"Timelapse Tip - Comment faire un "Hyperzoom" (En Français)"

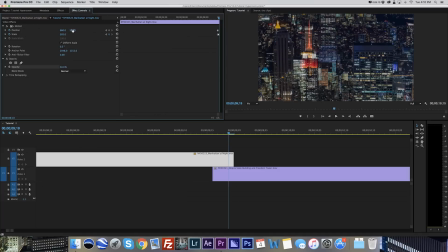(4:04)
Donc ici, il faut qu'on zoome dans les 300 et qu'on bouge, bien évidemment, vers le bas. Là, la taille n'est pas trop trop mal, peut-être un petit peu plus gros. Voilà. Et ensuite, bien évidemment, vers la gauche.
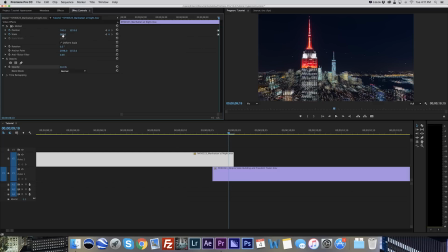(4:25)
là c'est pas trop trop mal c'est pas grave si c'est pas à 100% parce que c'est tellement rapide qu'on n'y verra que du feu voilà c'est pas trop trop mal je pense que je peux faire peut-être un tout petit peu mieux mais c'est vraiment pas facile à voir,
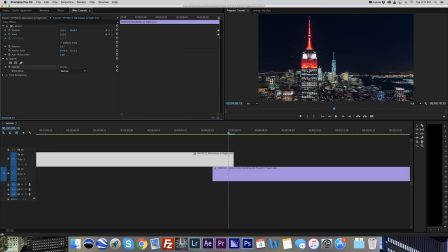(4:43)
il faut correspondre la taille vers l'échelle avec parce que là on a l'impression que l'Empire State et la Freedom Tower en fait sont bien mais au final si on regarde sur le côté cette tour là n'est pas bonne donc est-ce que c'est trop petit, est-ce que c'est trop grand
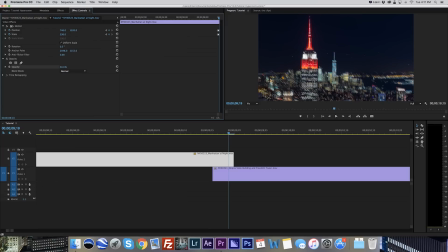(5:02)
on va essayer comme ça il faut que je décale un tout petit peu vers la gauche hé, on est pas mal là tous les bâtiments ont l'air de correspondre c'est forcément un petit peu flou mais ça c'est pas grave
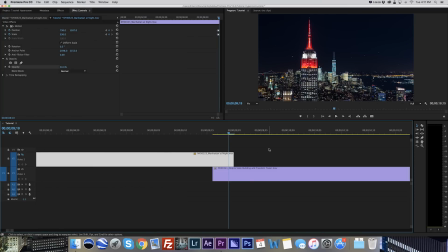(5:18)
vous voyez, ça correspond vraiment pas mal je pense que ça suffira c'est tellement rapide, 3 ou 4 images qu'on n'y voit que du feu ensuite, vous avez presque terminé n'oubliez pas de remettre l'opacité ici à 100% on va créer ensuite deux petites transitions
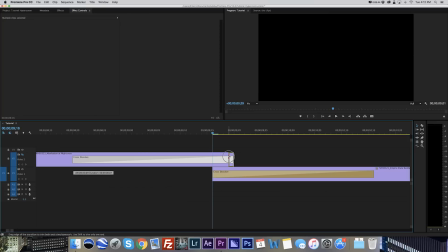(5:34)
dissolve d'une seule image pour un peu pour un peu adoucir en fait la transition
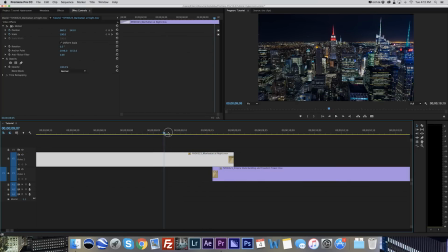(5:40)
donc si je vais image par image ici on peut voir qu'on a notre clip normal super large, tranquille, tranquille et quand on arrive au début du deuxième clip on a la transition qui commence donc forcément on perd de la qualité mais c'est tellement rapide qu'on n'y verra que du feu
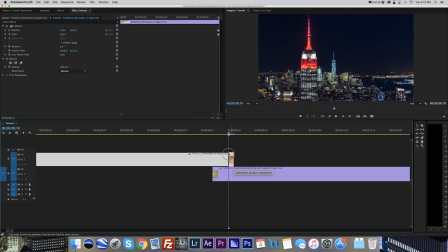(5:59)
Je pense que je peux même supprimer une image. Voyons voir ce que ça donne comme ça. Voilà, comme ça, c'est dans la continuité. Voyons voir ce que ça donne. Voilà, ça marche vraiment très bien.
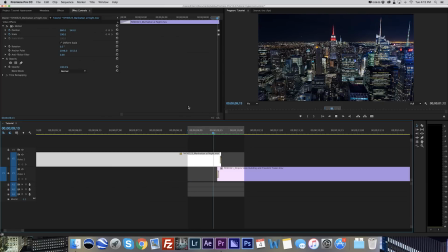(6:15)
Ça marche super bien. Vous voyez, on ne voit pas la mauvaise transition. On ne voit pas, je veux dire, la mauvaise qualité du timelapse zoomé, tout simplement parce que ça va très vite.
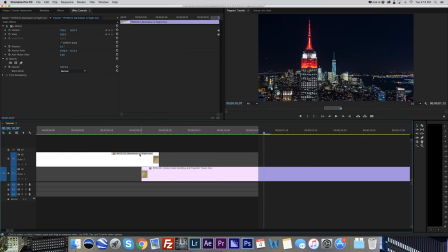(6:28)
Et là, c'est encore un peu lent, j'ai l'impression qu'on peut même accélérer encore un petit peu le processus, tout simplement en zoomant ici et en bougeant ces deux keyframes, les deux premières keyframes, genre une image ou une demi-image plus proche des dernières,
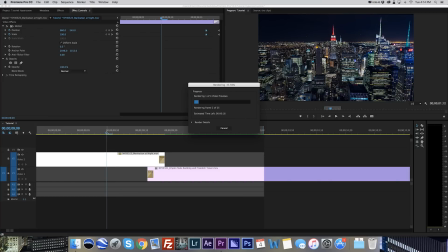(6:49)
pour faire en fait une transition beaucoup plus rapide que ce que j'avais avant. Donc beaucoup plus rapide, non, c'est juste une demi-image. mais bref, vous avez compris le principe après vous pouvez passer un peu plus de temps pour mettre la transition un peu plus smooth
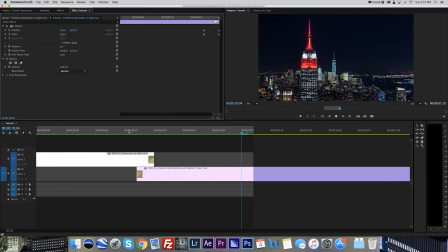(7:04)
pour la doucir un petit peu et faire comme si c'était qu'un seul time lapse tout simplement,
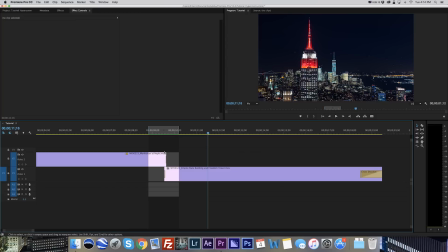(7:09)
là je l'ai fait vraiment en 5 minutes même pas 10 minutes donc c'est comme ça que j'ai fait, j'y ai passé forcément un peu plus de temps parce que c'est un peu mieux que ce que je viens de faire sur ce tutoriel mais c'était vraiment pour vous montrer comment j'ai fait pour ne pas perdre la qualité en zoomant sur un clip qui est large.
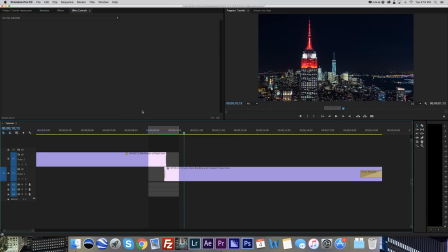(7:26)
Si vous avez des questions, vous pouvez les demander dans les commentaires. Si vous avez des commentaires, vous pouvez les demander dans les commentaires aussi. Et si vous avez des idées de tutoriels aussi, je prends. Je prends, je prends.
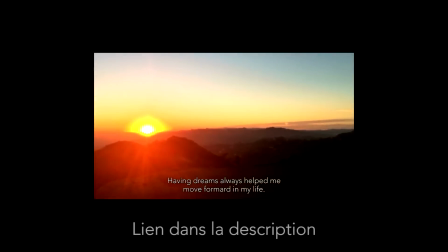(7:37)
N'hésitez pas aussi à regarder ma page Indiegogo pour un documentaire que je suis en train de réaliser pour un voyage à travers le pays de Los Angeles à New York.
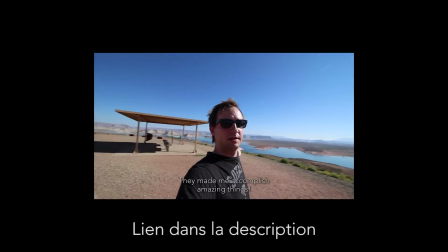(7:46)
Bien évidemment, je ferai des tonnes de timelapse et je ferai quelques petits tutoriels sur les jours-nuit justement que je voulais faire depuis toujours, même que je n'ai pas eu le temps. donc là c'est le bon moment pour le faire vous pouvez me supporter si vous avez envie dans tous les
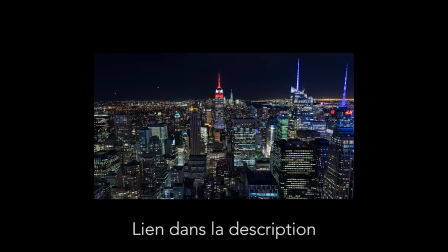(7:59)
cas, merci d'avoir regardé et à bientôt